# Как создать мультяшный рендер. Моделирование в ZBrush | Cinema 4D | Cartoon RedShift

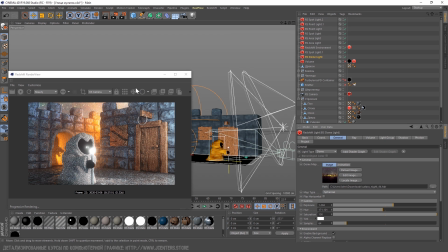(12:25)
Все остальные источники света, которые влияют на турбуленс, ну так пусть и влияют. Это мне не мешает, да и это очень слабо. Еще один спотлайт освещает всю сцену турбуленс и создает эффект тумана полноценно.
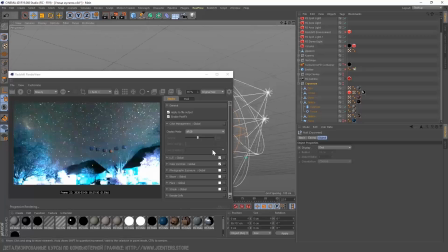(12:38)
Ну и вишня это домлайт. HDR скачанная на сайте hdryhaven.
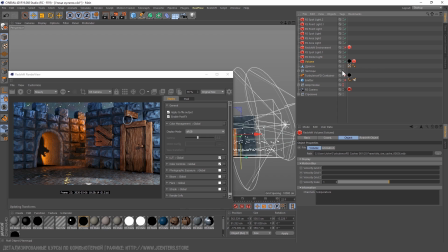(12:43)
Абсолютно бесплатно и в любом разрешении. Турбуленс fd, а именно 26 кадр от него, я перевел в VDB. Почему 26? Ну мне он понравился больше всего. Почему VDB? Он быстрее считает и мне нужен был статичный кадр, чтобы не париться и оптимизировать процесс.
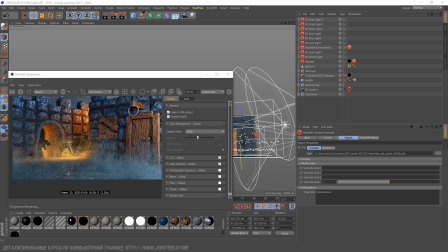(13:00)
Кстати, ставь лайк, если хочешь, с разбегов CGI по конвертации этих форматов. Я все покажу за 30 сек. Все стало прогружать, нихреново. Но по итогу у нас получается что-то в таком стиле.
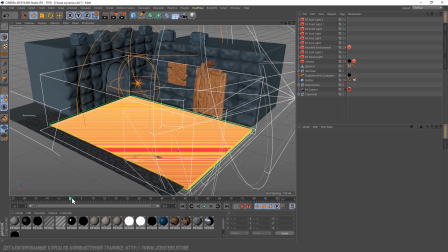(13:12)
Давай я тебе покажу симуляцию Turbulence и какие настройки я использовал.
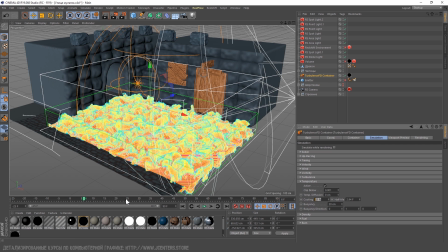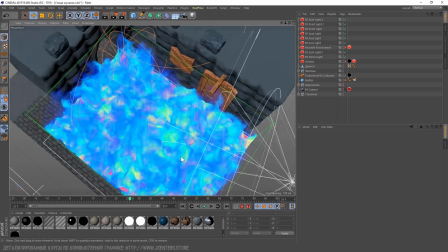(13:23)
Вот и наш 26 кадр. Тут ничего сверхъестественного.
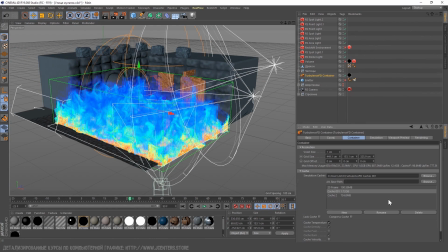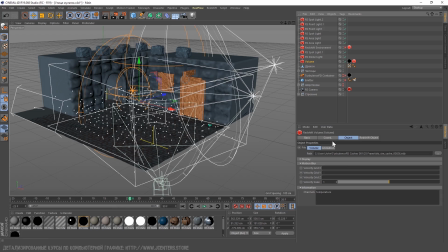(13:37)
Ну и волим Redshift с возможностью выставления точек и немного перевернутым видом.
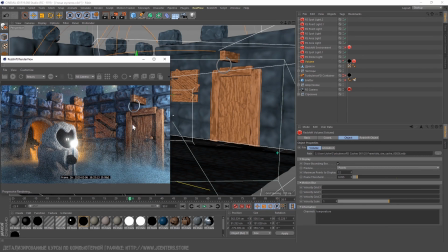(13:45)
Посткоррекция позволяет подсветить эмиссию и получить просвет как на всей сцене для волшебной атмосферы, так и на посохе шерстеняшки.
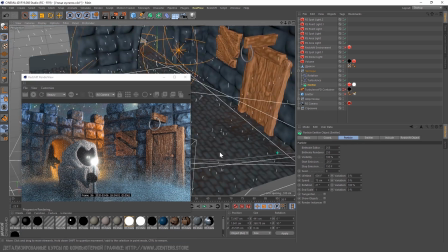(13:53)
Также добавил самые обычные частицы турбуленсом и небольшим поворотом для закручивания.
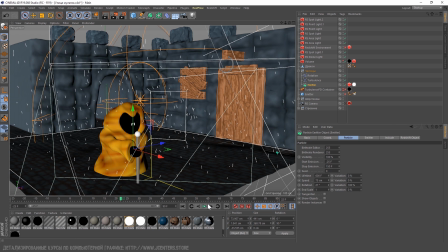(13:58)
На него кидаем тег Object от Redshift и выставляем сферы поменьше.
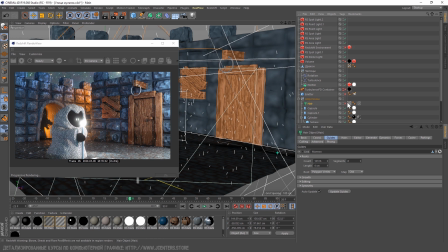(14:03)
Ну все просто. Что у нас есть еще? Волосы лежат на всей поверхности шерстяного. Кстати, в нашем курсе Redshift просто супер подробно расписана тема по этой части.
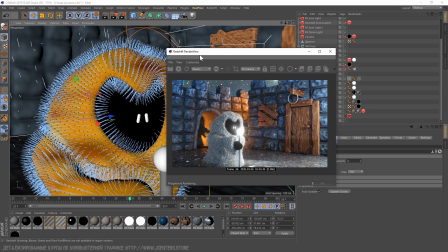(14:13)
Как сделать отдельные волоски по цвету, его градиент, смешивание и каждая вкладка по классике.
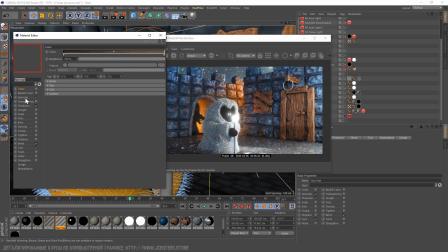(14:19)
Да, вот такие дела. Заходим в Hair и вот здесь я просто отключил цвет.
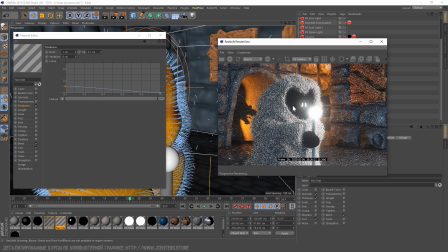(14:24)
Ну и понизил толщину всех волосков. Вместе с этим добавил Bend и Curl. То есть изгиб и завиток. Это получается как раз шерсть.
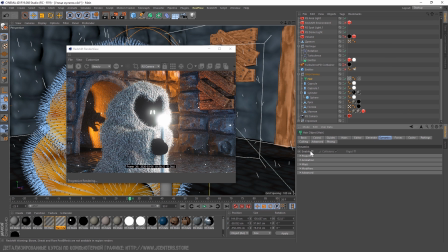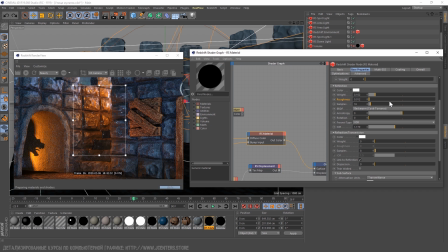(14:41)
И так. Ну и материалы. Такие материалы обладают наибольшей шероховатостью, ну и меньшим отражением. Здесь тебе уже самому решать, насколько сильно. Смотри, можно добиться большей мультяшности, если корректировать уже имеющиеся текстуры цвета.
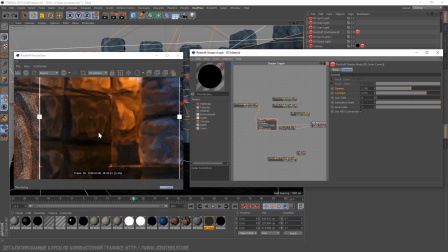(14:57)
Если завысить контраст и повысить гамму, мы получим более четкие контуры.
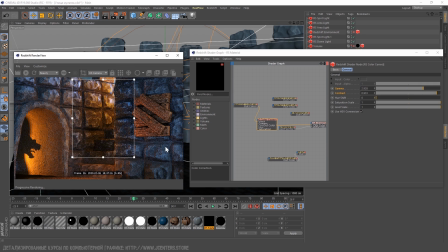(15:02)
Выглядит классно. Если не нравится цвет, там уже меняем Hue Shift.
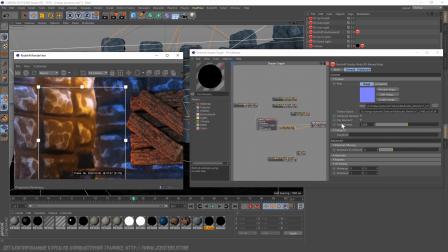(15:06)
Бамп имеет очень высокое значение, особенно если контуры, например камня, острые. Тогда картинка получается более стилизованной. В данном случае перебарщивать нельзя.
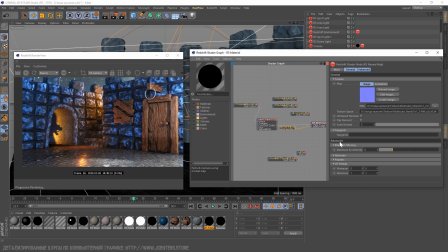(15:17)
Также стилизацию можно придать с помощью выведенной нами текстурой Ambient Occlusion.
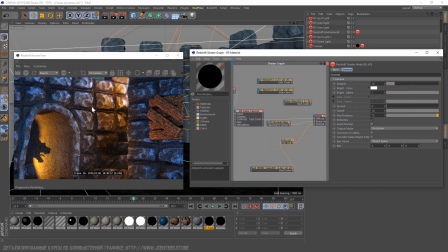(15:22)
Втыкаем текстуру в AO и AO втыкаем в Overall Color. Фух, спред должен стоять на нуле. И Max Distance на всю катушку. Играйся с бис, чтобы достичь нужного наложения.
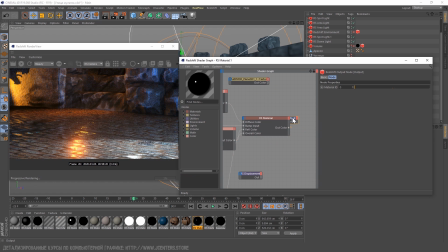(15:37)
На полу мы имеем исключительно четкие границы для отражений, но при этом имеющие небольшую шероховатость для рассеянности.
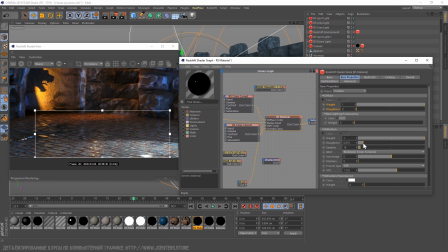(15:44)
Получается эффект как в аниме стилистике. Чтобы достичь таких краев, завышаем контраст в Color Correct.
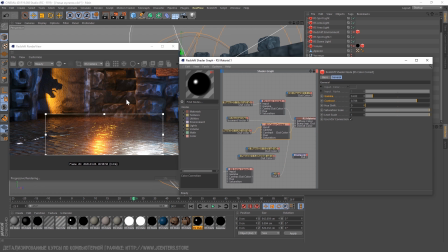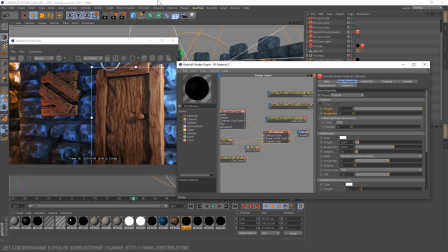(16:00)
Дерево же на выходе получилось очень ярким. Необходимо, чтобы стилистика была единой. Точно так же в том же самом Color Correct редактируем весь цвет. Такой стиль подразумевает в себе приглушенные тона и отсутствие сильных отражений.
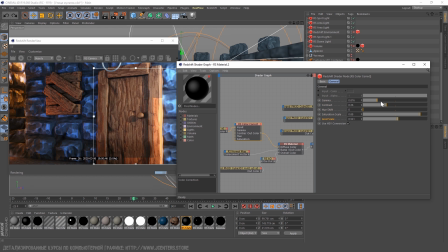(16:14)
Поэтому играться приходится именно таким путем.
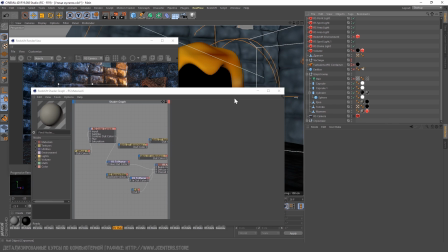(16:26)
Что до шерстяного, это полное поглощение света, качественная текстура тканей и натяжение всей текстуры на модель с помощью 3-планер.